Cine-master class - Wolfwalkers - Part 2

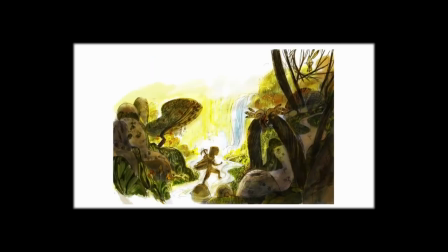Sure.
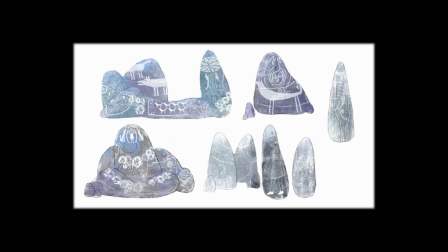Yeah I guess I guess it was a mixture you know we didn't want to be making a movie that was strictly naturalistic like Bambi or
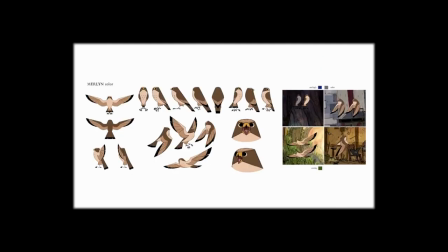Balto or something like that we wanted the wolves to embody a kind of a spirit of wildness so some of the early development stuff we did with Federico Provano another one of the concept character designers was really rough and really loose and like every part of the wolf was
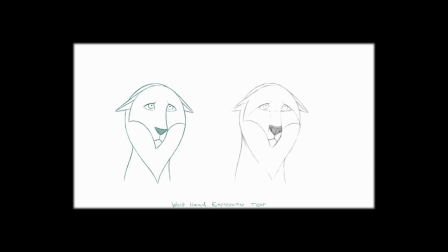just like almost like liquid but then we realised that they needed to have some personality and they needed to be able to slow down and do other things and that's when we
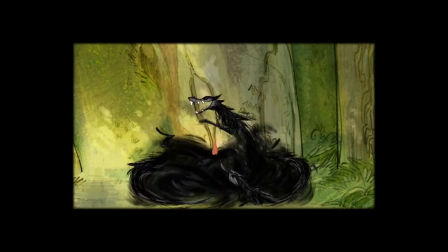went more towards anatomy of a real dog or wolf and that's when we were lucky to have some studio dogs.
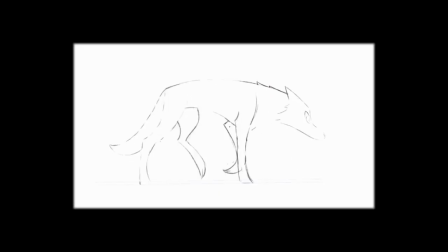People would bring in their dogs. Like two of the animators had a big wolf-like dog that we were able to look at, Hobbes, and things like that were helpful so that we could integrate some natural, realistic movement and behavior with the more fantastical vision that we had for a very expressive,
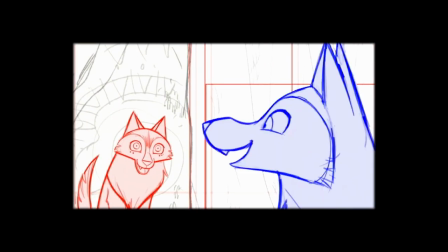loose approach. Yeah, because they often move together as a mass looking almost kind of like liquid, which is something a little bit more fantastical.
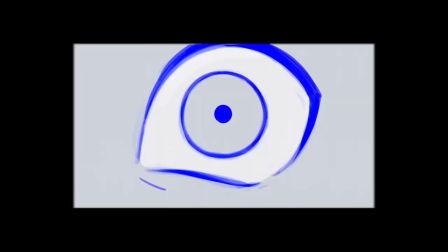Yeah, that kind of came from early exploration with Federico, But then as the story evolved and as the animation evolved,
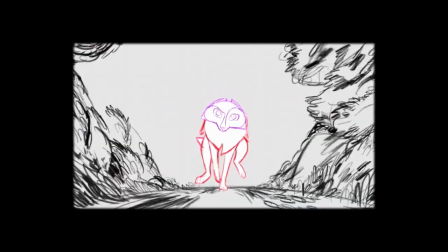we worked with loads of different artists who were more specifically focused on anatomically correct drawing of wolves and stuff.
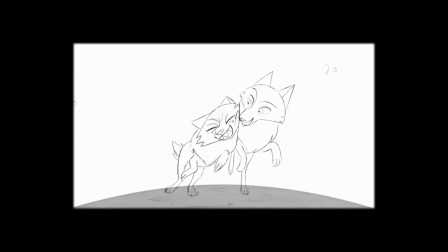So we kind of blended both approaches. We had that great workshop with Aaron Blaise as well. Oh, yeah. Aaron Blaise was a fantastic animal character animator.
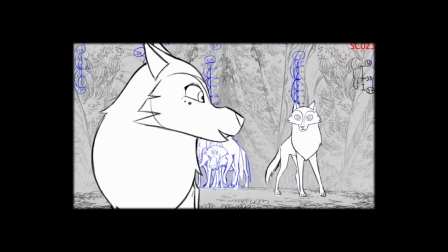And he did a workshop with us and he did some concepts. And even online, we were able to follow along with him.
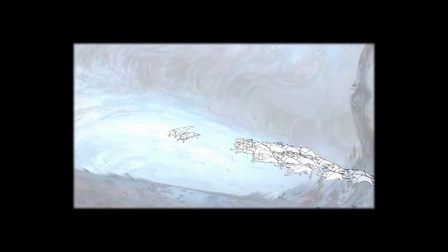And we learned a lot about wolf anatomy and animating four-legged animals from him. and also another master,
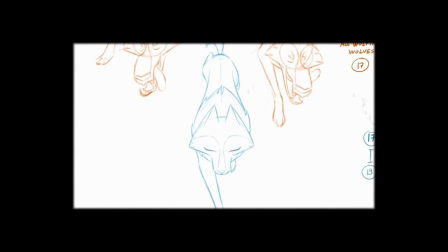James Baxter, was able to take a couple of scenes and do a workshop, a master class with us as well,
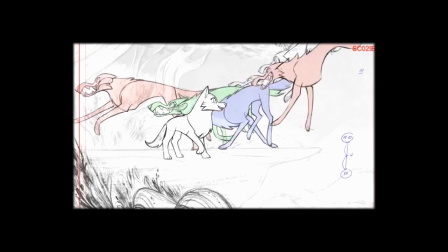about four-legged animal animation. So those were really helpful. There's such Disney legends of animal animation.
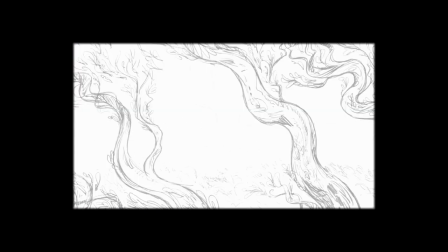It was great for us to get that. It's true, like with any of these things, you sort of think you know how a wolf or a dog looks, and once you start to work on the,
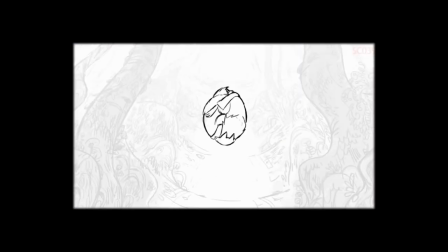even the skull shape is sort of not what you expect when you come to it.
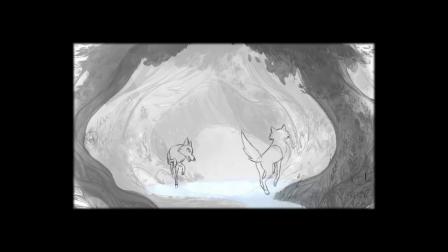Yeah, and the other thing I found was that we had never done talking animals before. you know panger and coo and all the animals that
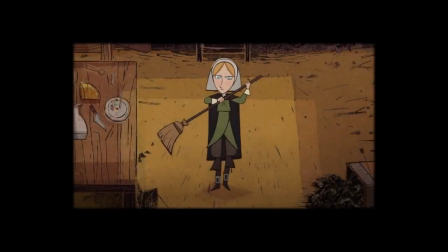we'd animated before even the seals they never spoke in their in their animal form so it was the first time we had to try and say well do
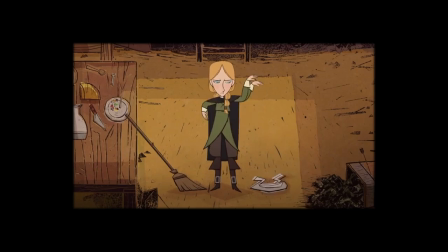we go all the way to mononoke where it's like telepathy or do we use something a little bit more like lady in a tramp so we kind of tried to find our own balance you know yeah okay um and so i mean i'll open this to anyone uh but uh there's a good
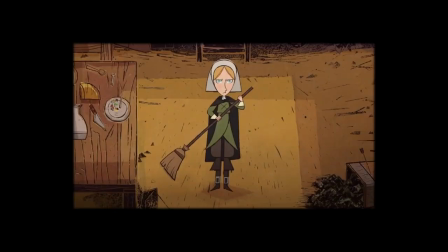question here from um twitter what were you able achieve on Wolfwalkers that you couldn't do before, especially any technical or craft things, and how these advances impacted the storytelling?
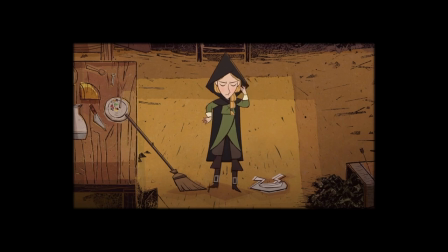Certainly the first half, were there things you felt you could do more just because of our experiences now, or anything come to mind?
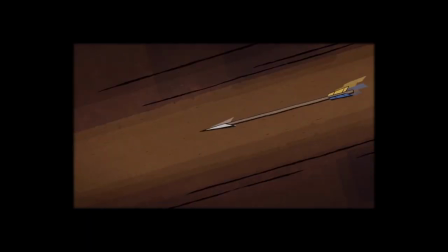One thing that we were able to do on this ahead of the others was use the line as an expression of the character's emotion, which I think we'd been playing around with a couple of like shorts or smaller projects,
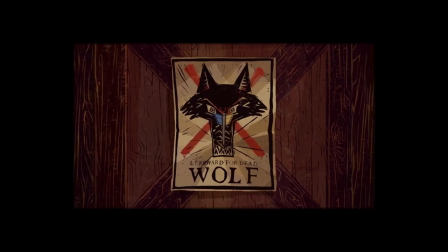but never on a feature. So in the film, you can see when Maeve is angry that the lines boil off her, like hopping off her body.
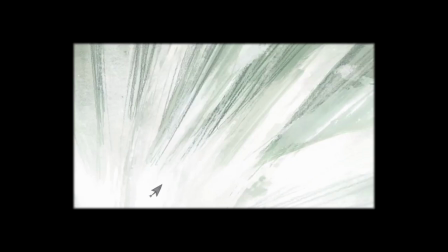And then the townspeople who are all caged and oppressed, they have this ink block, very heavy, very dominant, oppressive line.
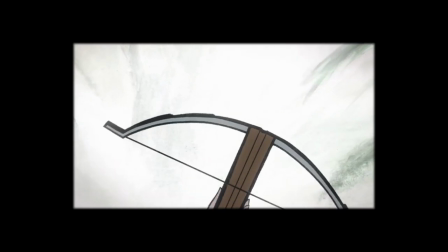And then there's a whole gamut in between that. And even Robin, in between scenes, when she goes from wild to tame or vice versa,
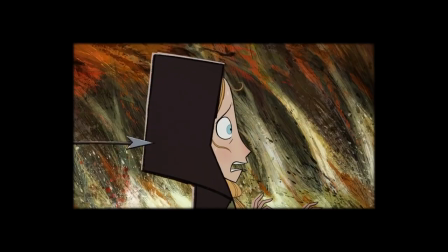her clean-up line changes throughout just one scene, which was a huge ask of the clean-up department.
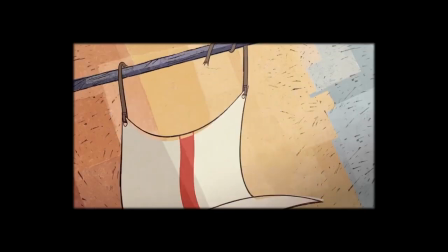But they're the kind of things that I think we couldn't have done in previous films, I think, like,
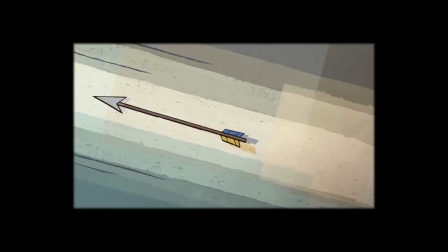through limitations of time and money, but also through limitations of, like, software as well.
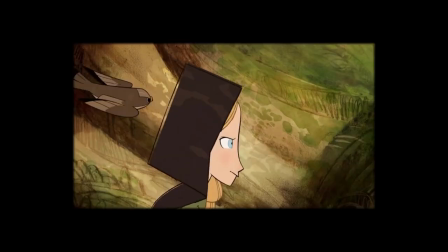I mean, one thing that comes to mind when I read this question is I really loved how we
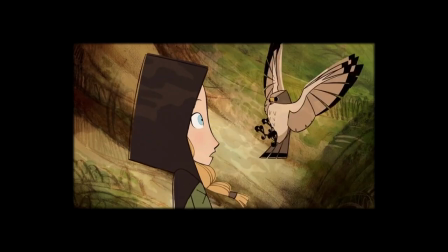were able to have this dialogue in a way between techniques that are hundreds of years apart.